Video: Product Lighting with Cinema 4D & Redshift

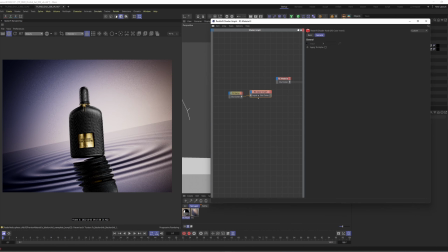(37:30)
color invert this, and I'm gonna put it on the positive color. Since that we are also getting,
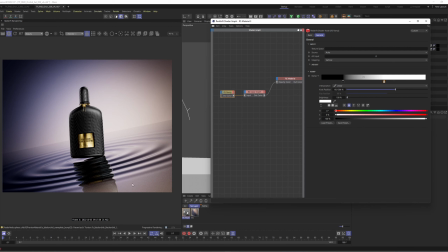(37:47)
we are also making this part disappear, so we will do that in a second.
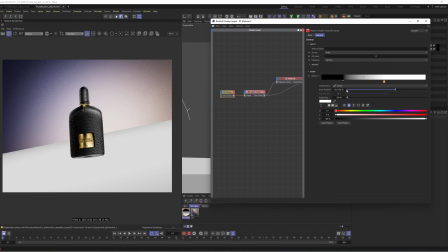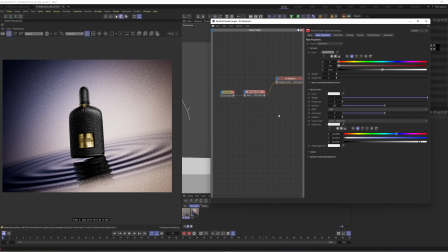(38:10)
Put it in smooth, so it's a bit softer. Let's see how it goes. Okay, it's too much. But this part is really cool. Let's remove that one.
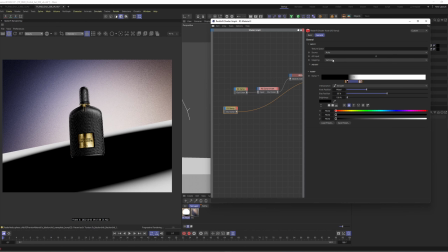(38:29)
So let's try using another RAM in horizontal.
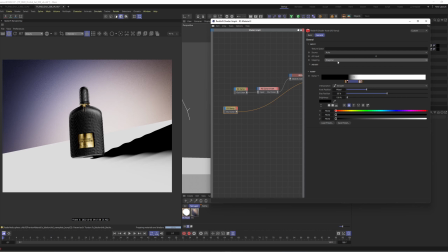(38:36)
No, it's gonna be a little bit tricky right
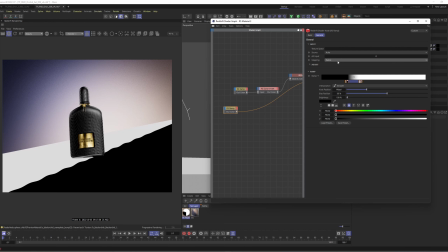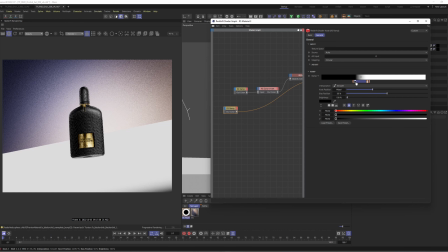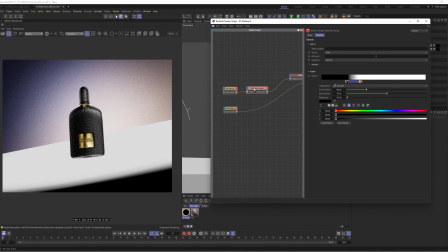(38:51)
now. Okay, this might do it. Let's create a color mix. Mix this one. Okay, we need to make that white.
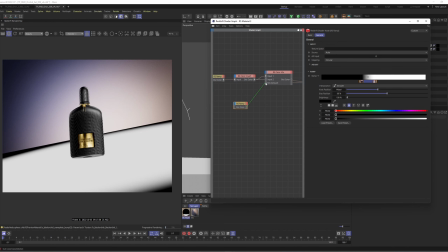(39:05)
So let's use this as a mix and let's see how it should be the opposite, I guess.
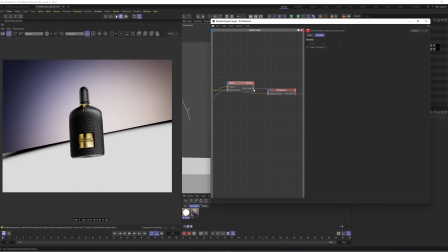(39:21)
Yeah, let's see how this looks. We got rid of that.
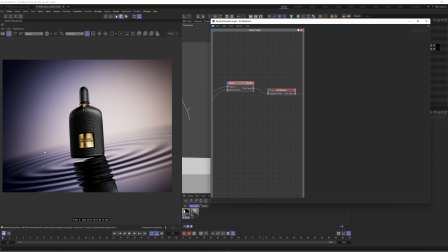(39:28)
Yeah, okay, it's working. So we fade it out so it looks a little bit more magical, I guess.
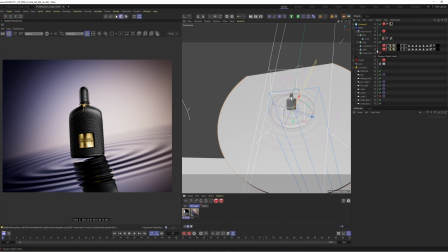(39:36)
It looks like even has a little bit of fog or something like that. So I think I haven't missed anything. Uh, I have no displacement, but where you see the tag is just because of the object ID.
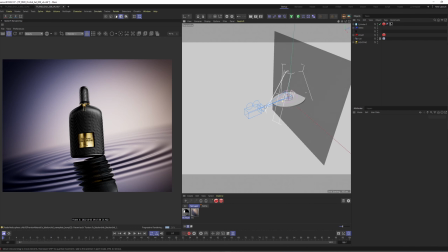(39:52)
And well, let's um, have a look at the setup. Let me hide the camera.
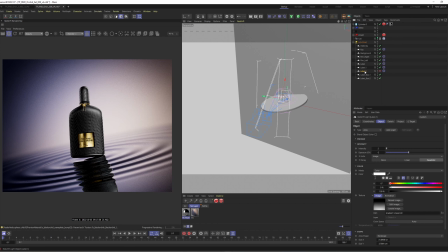(39:59)
So let's go one by one to see what we did.
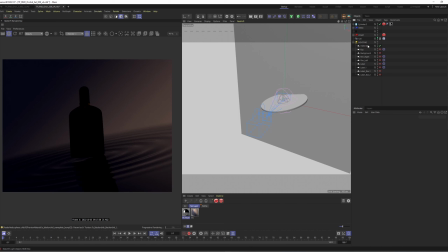(40:05)
So we have this HDRI for the background only. This is super dope anyway.
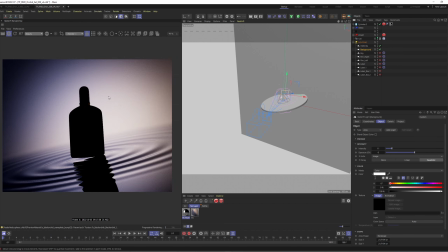(40:11)
Let's go for the background first. As you can see in this image, the background is really important because we have a lot of reflection. We should see a lot of it here. Key, main light, right and left, boom.
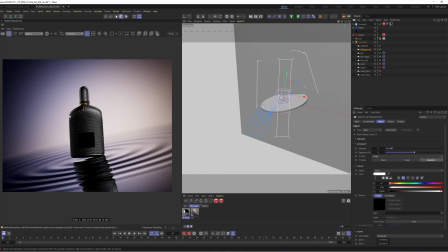(40:30)
Just to highlight the curvature of the object a little bit more. Label 1, label 2, and my little friends here.
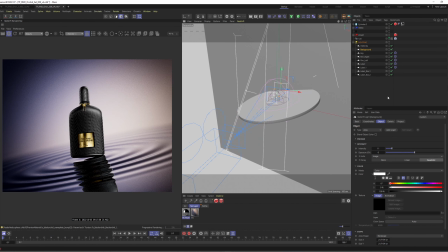(40:44)
That's cool.
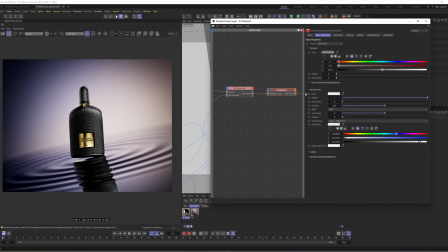(40:45)
One thing that we could do also, maybe we could blurry this reflection a little bit,
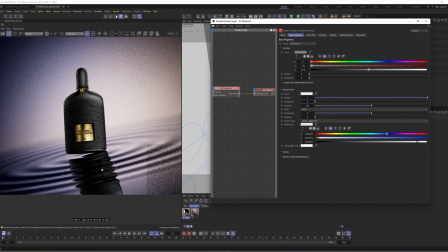(40:56)
because right now it's taking a little bit too much attention.
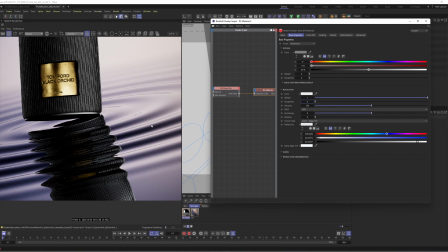(41:01)
Like if you print this is a little bit too much in my opinion. So let's try to put it.
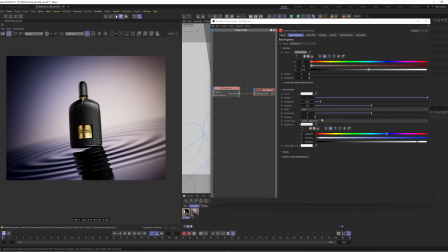(41:12)
Yeah, like that. It's cool.
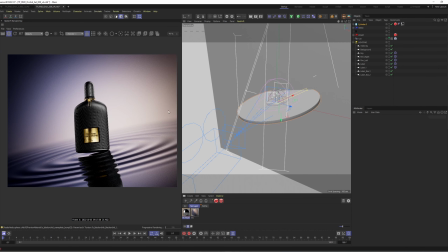(41:19)
So yeah, I think uh, it's a really nice result.
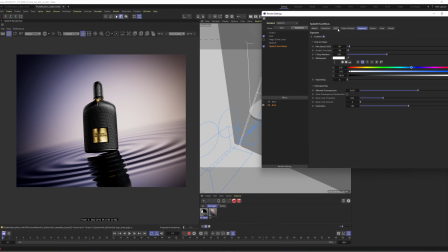(41:25)
Maybe it's a little bit too congested right now. I don't know. As I always say, I always like to spend a little bit more time tweaking everything,
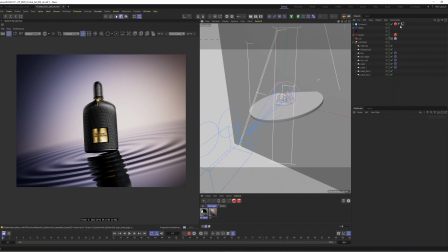(41:36)
but I think it turned it out nicely.